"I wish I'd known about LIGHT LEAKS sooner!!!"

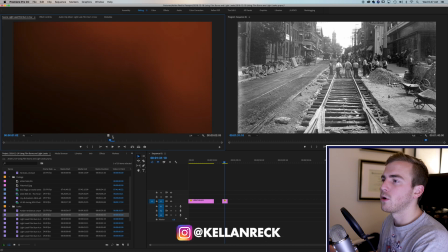(3:59)
Light leaks are basically shots, light leaks and film burns, it's a shot of light that hits the sensor of your camera, creating a color and effect, and it works as a great transition piece and also as an overlay.
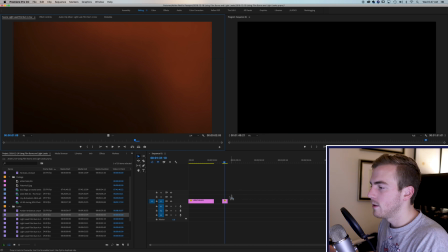(4:12)
So if I drop this on the photo here, you will see and it's going to be the same thing we need to play with our blending mode.
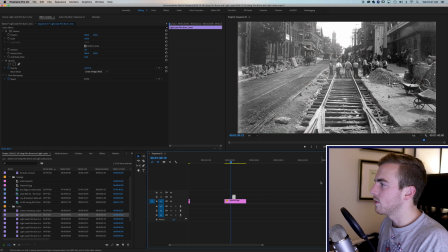(4:22)
I'll give this an add and if I play this photo out, we'll see the light leak comes in and just gives it a nice touch as though a little ray of sun is hitting your sensor while you're shooting or something along those lines. It gives it that extra motion.
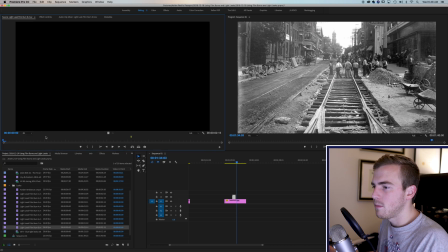(4:37)
Now there's a whole bunch of different kinds of these. You can see some that are ambient light that will just sort of remain on the entire time.
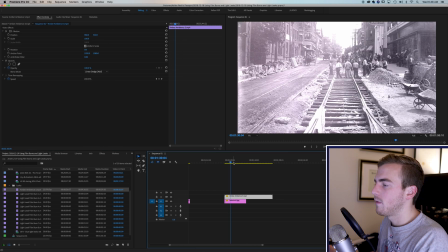(4:47)
And they work great, again, on photos and on video. And you can play with the brightness and opacity of your shot here.
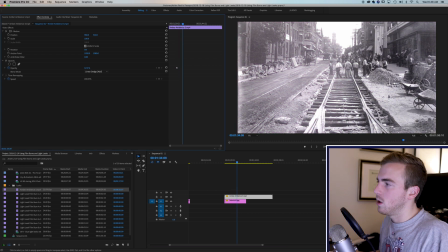(4:54)
But this one is just an ambient purple color, and it sits on the photo and moves around a little bit.
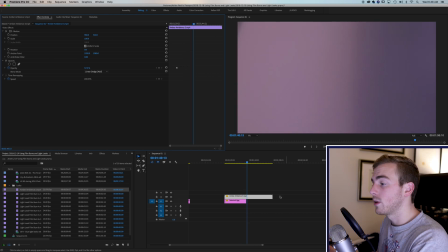(5:00)
So you get that touch of movement and touch of lighting. Works really well. Now, this is how they work on photos, as I've shown here.
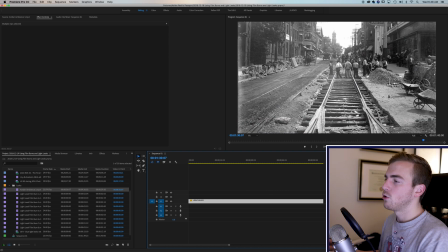(5:07)
They're a nice little touch for photos. I use them a lot, especially in historic photos. Great if you're putting together a documentary or anything like that and you have a lot of video, but then you've got a bunch of photos and you want to give them just a little bit something more to spice them up.
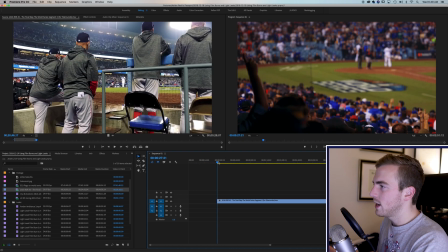(5:22)
Now, how about on video? We've got this shot here leading up to the final out.
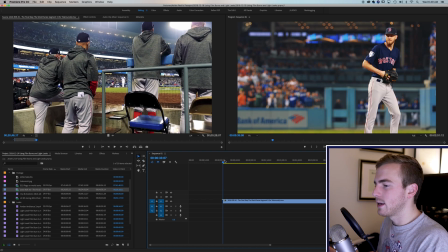(5:30)
Okay? What What if we gave it a little bit of a light leak? So we'll bring in one of the film burns,
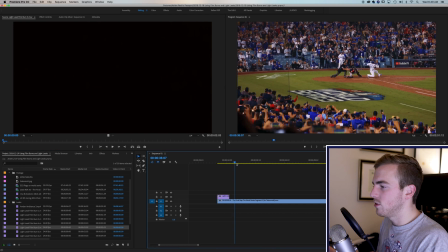(5:36)
and where I like to use it is on a transition between shots, smack it in the middle, we'll give it an add.
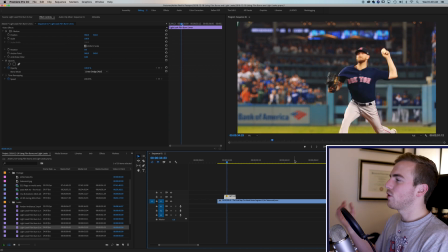(5:45)
The pitch, light leak, transition into the next shot.
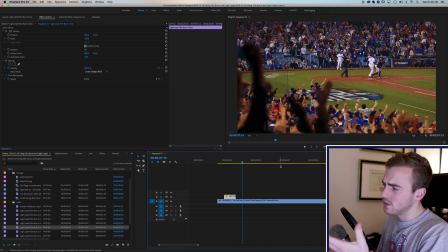(5:50)
Works really nice because what it does is rather than having a quick cut, and in this case the cuts work pretty well, but if the cuts aren't exactly super smooth,
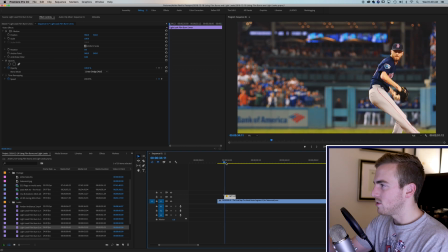(5:58)
this focuses is the eye on the leak and what's happening and it continues into your next shot so it gives a sense of continuity between your editing and it just has a nice look to it and again in this case that's probably a little bright so I would just lower my opacity
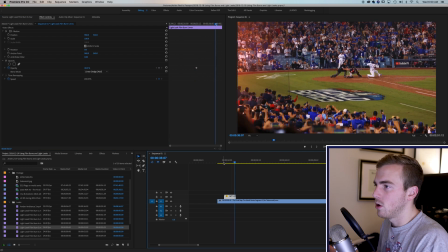(6:12)
and you can play with it in whatever mode you need so this is an ad but if we gave it a screen changes up
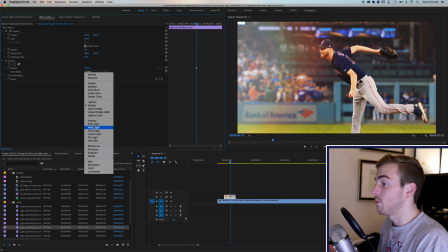(6:20)
a little bit we gave it an overlay changes up a whole lot and affects a lot more of the shot
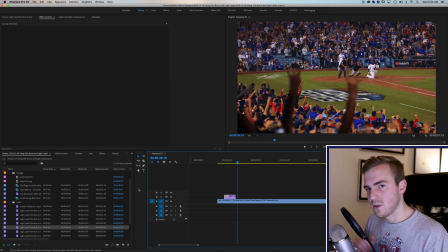(6:25)
so there's a ton of different things that you can do with these light leaks and these dust and particles. You can change their colors. Let's say we want to change the color of this light leak.
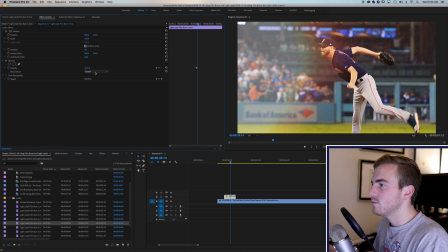(6:37)
I will give it a screen, or sorry, I'll give it an add, and we can see here that it's relatively orange.
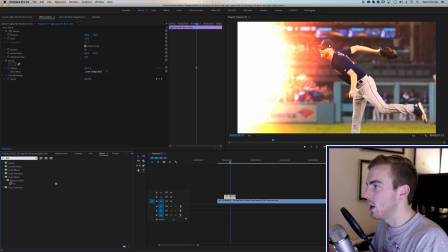(6:45)
Well, I would just go in tint in my effects, drop it on, and then we can map the white to whatever we want.
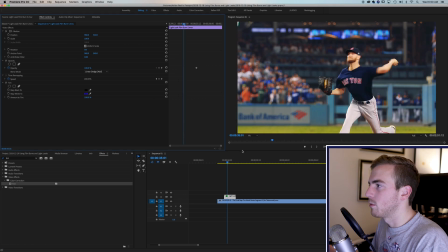(6:53)
We could say blue in this case. then we've got a little bit more of a blue effect. Our whites become blues. So a whole bunch of different options that you can do using these light leaks and the dust. So like I said, this is a super simple tutorial. There's really not much complex to it at all. It's more of me giving you some of these effects to let you try in your projects. Let me know if you have questions in terms of how to do the blending modes or anything. They're really quite simple. Again, it's all under opacity in your effects control panel. There's not much to it. Use them at your transitions. Use them to spice up your photos and your videos. Use them to do something new and let me know what you do. Really, really easy, but I just wanted this week to be something that I could give to you as we approach Christmas and let you play with and use in your own creative way. So if you enjoyed the video, go ahead and subscribe. It means a whole lot to me. Go Go ahead and leave a comment down below, like the video, and we'll check you back in the next one. Thanks, guys.